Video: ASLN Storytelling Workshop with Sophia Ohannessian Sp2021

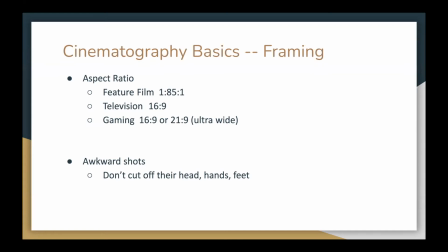And this is important to know because if you're going to start boarding something or animating something, and you want to utilize these different types of framing or different types of perspective shots,
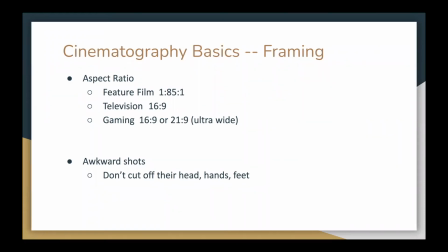you don't want to accidentally do an awkward shot, which is when you cut off the subject's heads or like their hands or their feet. It's an easy mistake to do. So it's unfortunate when people make that mistake. So keep in mind what your aspect ratio is,
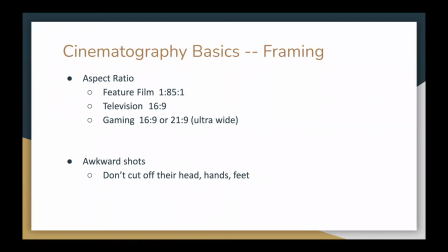so that when you start to do these types of shots and it gets converted to different things, you don't accidentally cut off like the tip of someone's head or like their fingers.
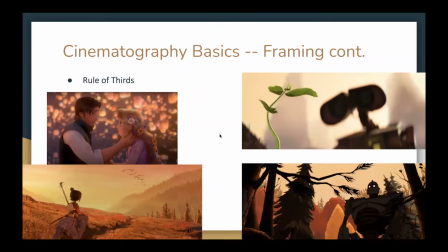And so keeping the aspect ratios in mind, we move on to our rule of thirds. So this is this is a very staple rule that everything should be on a thirds line to increase its importance.
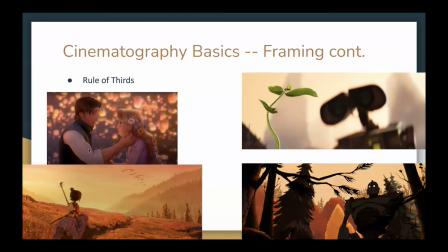So over here, you've got Flynn Rider and Rapunzel. They're on the thirds line. So imagine an imaginary line just right here and right here. And the lines aren't like a box, like a boundary.
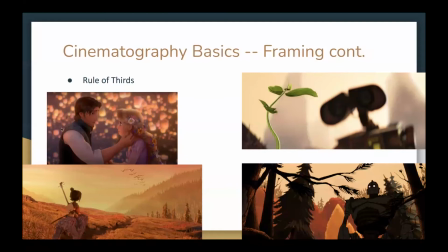They should be on those lines. And then again, there's an eye line here and then over here as well. So essentially it's like a third going that way too. But usually the third means from up to down.
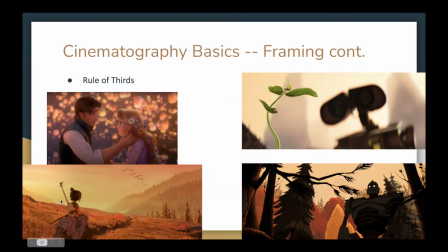As well as here, you've got this third over here. If Kubo was a little more towards like this side, it would look kind of strange. If he's walking, that's great. But if the scene just started and he's just walking right here, it would look kind of strange.
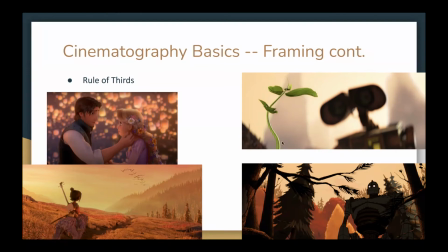And same thing with here. The rule of thirds really helps you with the framing, the proper framing of these events, of these shots. And same over here. And oftentimes the rule of thirds helps with comparisons.
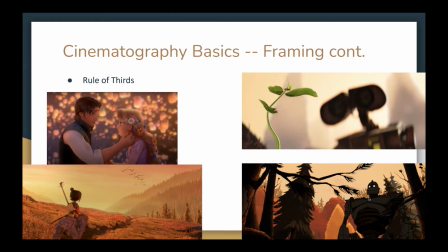So over here we've got the Iron Giant and this tree. With like following the rule of thirds, you can compare that the Iron Giant is as tall as a tree, as strong as a tree. It just keeps like a mental image in your head, like, oh, okay,
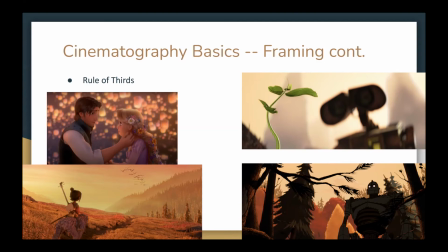he's intimidating, but he's also compared to this object.
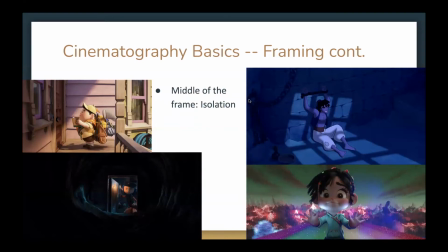Next, we've got the middle of the frame. And this usually is saved for shots to show that you are being isolated. So over here, we've got Russell, and he's all by himself. And we know that because he's right in the middle of the frame.
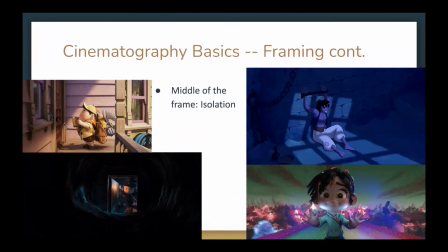And we've got all these different aspects kind of just framing him right in the middle. Same with here with Aladdin. He's like right in the frame. He's got the, it's like this high angle shot. It's looking down on him.
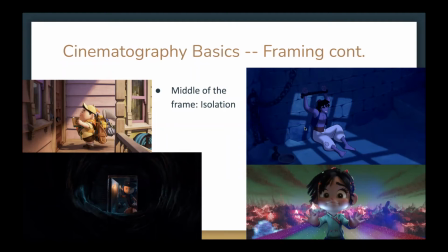And you can tell that he's at a low point right now because he's by himself, he's in the middle, and it's like this low angle down on him. And the same thing with here in Coraline. So she's right in the middle, and she's got like this framing happening with her with the door and the tunnel.
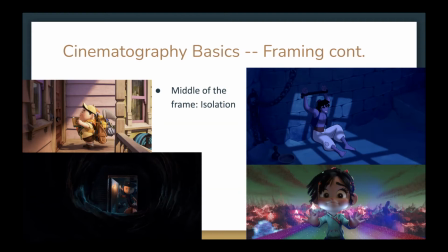And you know that she's by herself because of this framing, and that she's going to go venture to save her family because of this. And we've also got a Vanellope, again, by having those leading lines
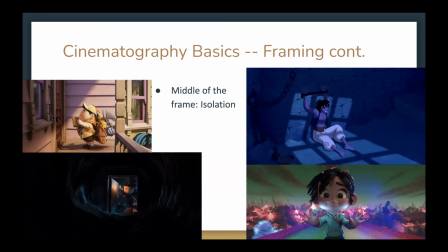towards her face, you can tell she's right in the middle and she's all by herself. And in this case, she is fearful.
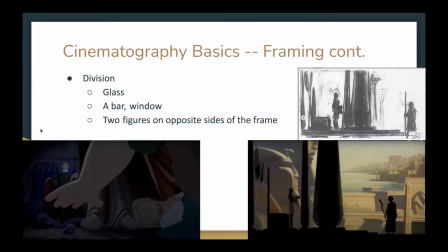And then to further with the leading lines, we've got division.